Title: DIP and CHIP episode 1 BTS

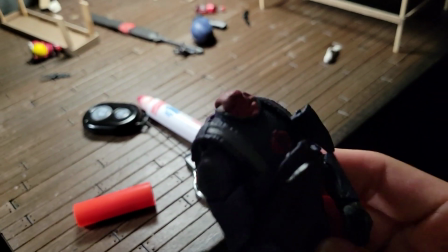If you look at this Cobra Trooper here, he's just bleeding out here with some,
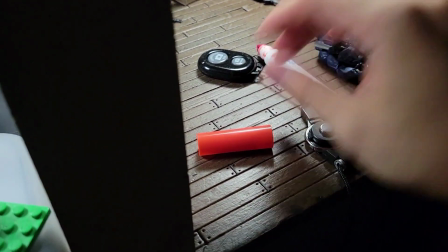this is just sticky tack and red washable marker, so it's easy to clean up, but it also looks more gruesome and more gory than regular Play-Doh.
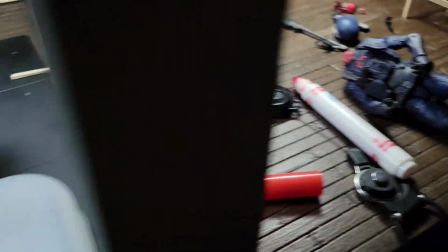I'm using a mixture of both Play-Doh and this technique, but yeah, so like right there, that's some blood.
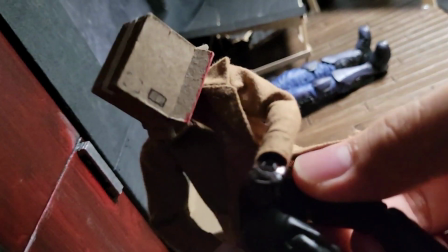If you look at Chip, one second, he's got blood on his chest area.
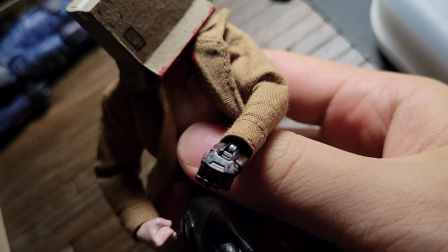I don't know if you see that chest. Some of it on his metal fist and on his cardboard box.
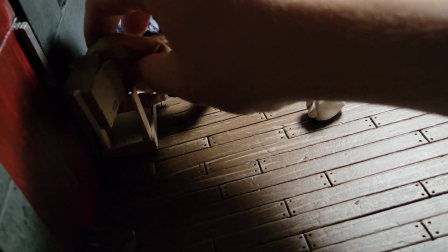But yeah, it looks really nice. Looks like some just nice thin old blood and not like a bunch of Play-Doh.
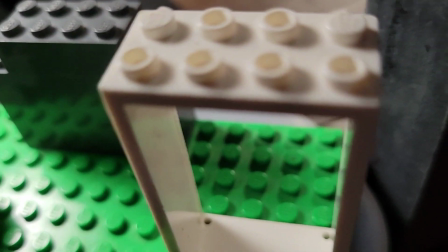But yeah, some little behind the scenes just to show you guys what's up.
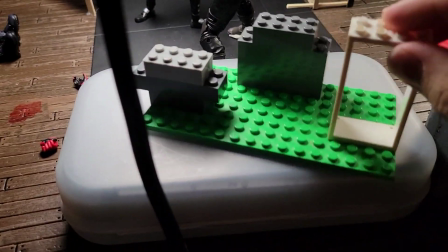And if you look here, good old Lego stand. And this is just a little
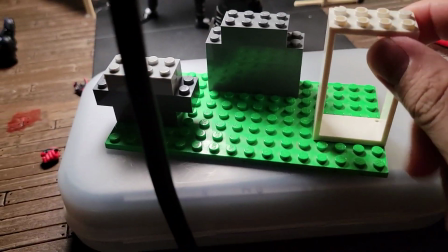airbrush box holder, just to increase the height of it so that I get some good angles.
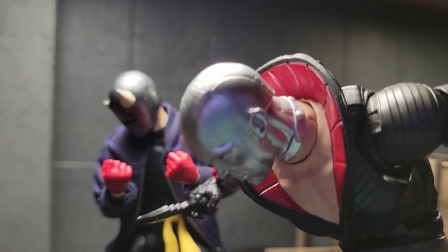Like if I put it into the stand right here, see that? I get some nice angles.
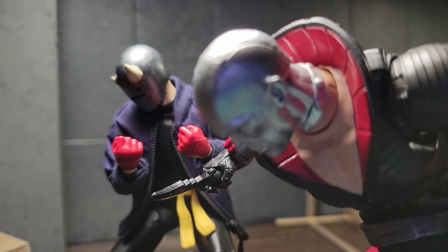So like I said, in many, what is it?
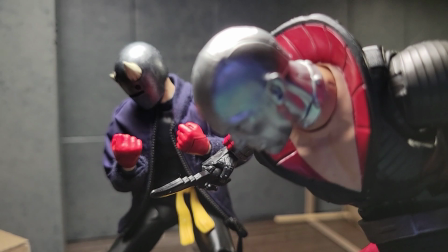I don't know, actually, I have no idea where I said it before, but yeah, you don't need any fancy camera stand, you just need Legos like I do.
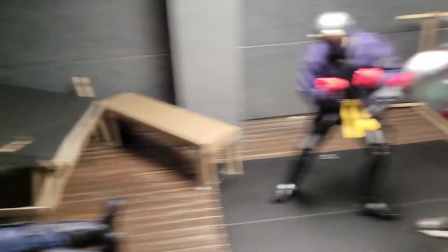Yeah, just some behind the scenes. A bunch of broken things. A lot of broken things on the set so far.
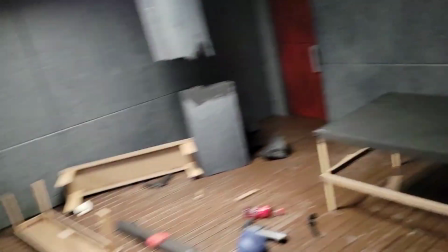But yeah. Looking good.
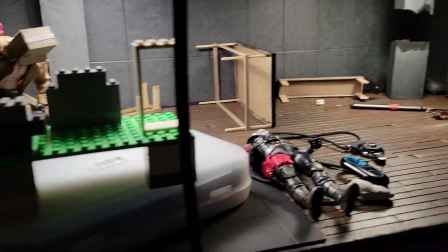So I have just wrapped up my last scene for this new dip and chip animation.
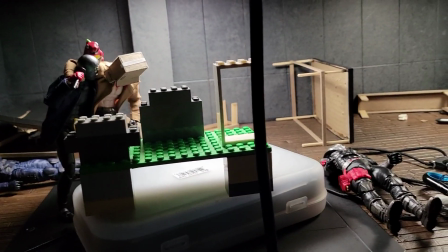It took me quite a long time, a lot of hard work. Man, I did this in about a little over 2 weeks.
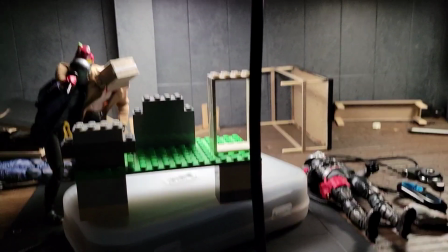I have never finished an animation this long. It's 13 minutes of just raw footage right now.
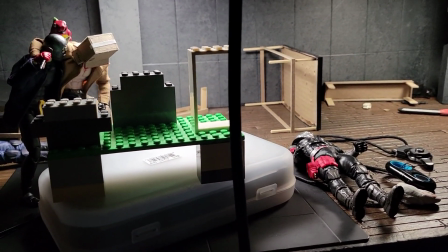I haven't even put in the audio yet that I had recorded pre-hand.
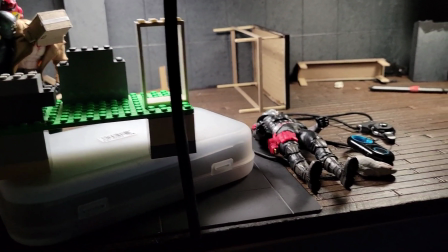Some of the audio I had not lip-synced, or whatever you would call it, synced it to the actions.
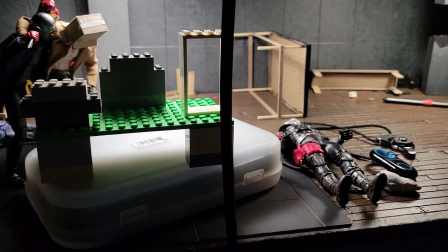So some of those were just like straight pauses that I have yet to add.
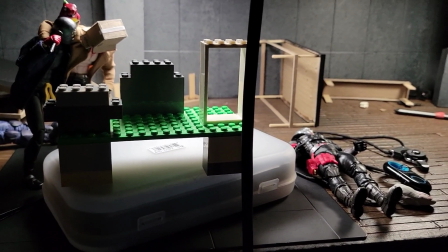So this video might be a little bit longer, but the raw footage is right now 13 minutes, dead on 13 minutes.
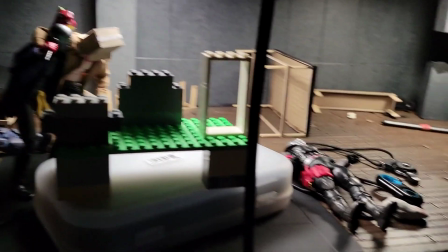And I have never completed this long of a video in such a short amount of time.
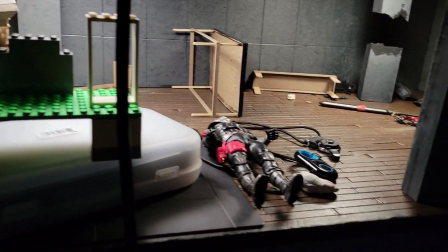But yeah, crazy, crazy ride. Everything in the set has just been destroyed because I've recently enjoyed quite a bit adding destruction to the set.
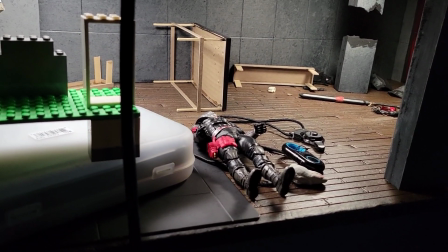As I'm animating, it just looks more realistic and way cooler. But yeah.
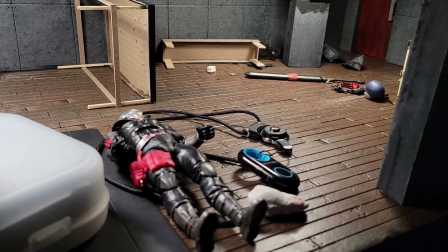Finished up everything. Destro was the final boss and he has been defeated.
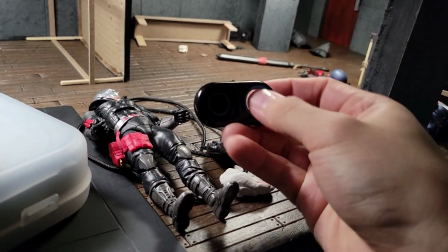Oh, also I've gotten this new clicker. It's like the same thing as the other one. You could get this on Amazon.
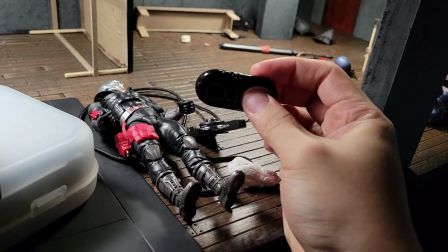Just search up Bluetooth phone clicker. I just got this brand new one. It's whatever this brand is.
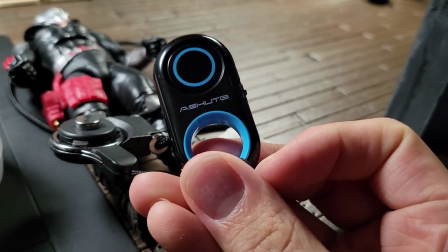Here, you guys can see it right there. Just search that up and you can find that brand on Amazon.
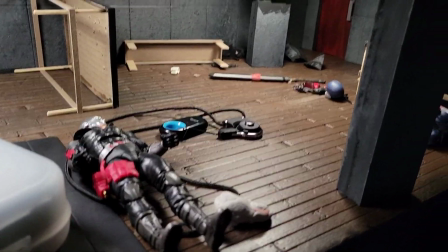That's what I used. But yeah, took me quite a while to do, but yeah, it was
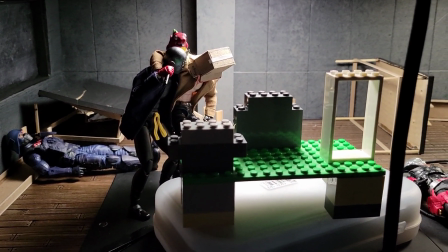I'm happy with how it ended. It's definitely different from what I had originally planned.
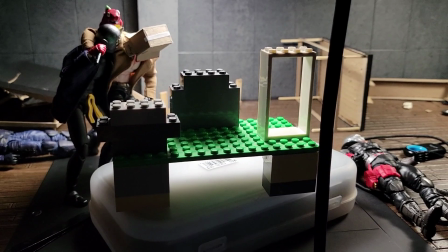There was a lot of audio I cut out from the original script. I had the audio even recorded in here.
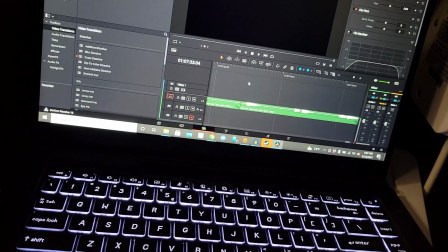There's a bunch of audio in here that I've not even used. Like a couple of these, like here.
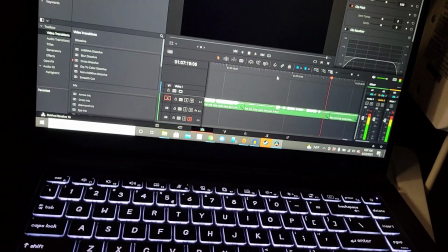Activating code black.
You hear that? Like these, I hadn't even.
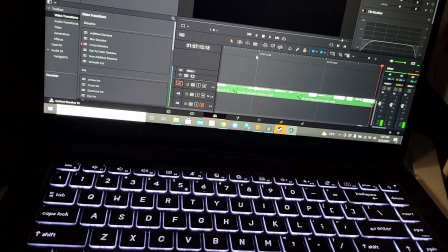Like these lines aren't even animated. Like I'm not gonna use any of that because I just felt like the flow of it didn't really lead towards what I wanted.
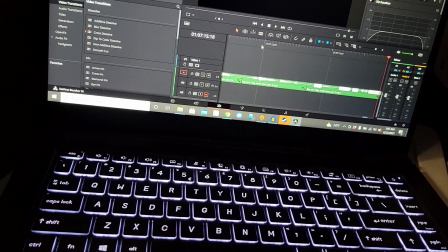And what I wanted was some flashy anime-like sword kill.
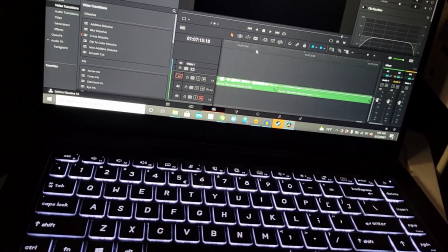And this just didn't really quite lead to it. So I'm cutting out a lot of the audio from the original script.
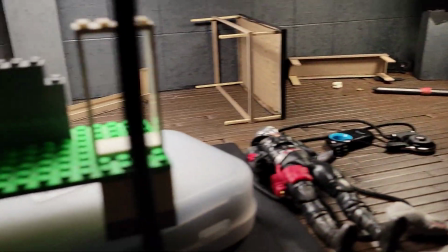So a lot of that audio is wasted, but for the most part, I got an ending that I'm really happy with.
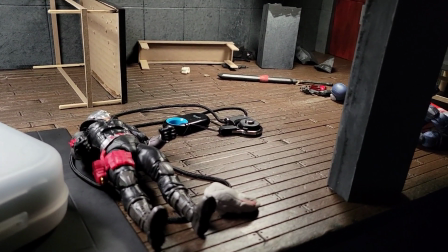And I hope you guys really do enjoy it once you guys watch the video. Well, you guys will probably watch this, or for the Patreons, we'll probably watch this after the video has gone up.
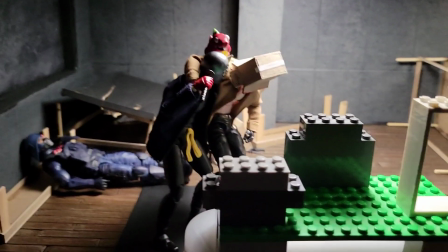But yeah, enjoyed making this video quite a bit, and now I'll be moving on to Red Hood versus Batman.
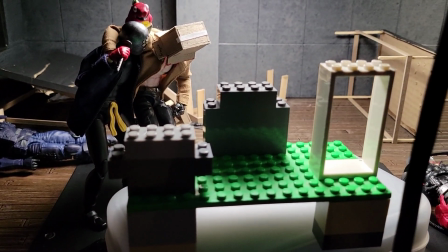Hopefully that one won't be as long.
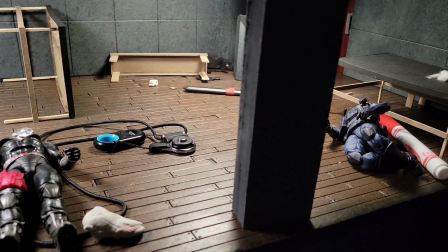I mean, I'll try to still make it at least 8 minutes, but I'm gonna try not to make it 13 minutes like this one.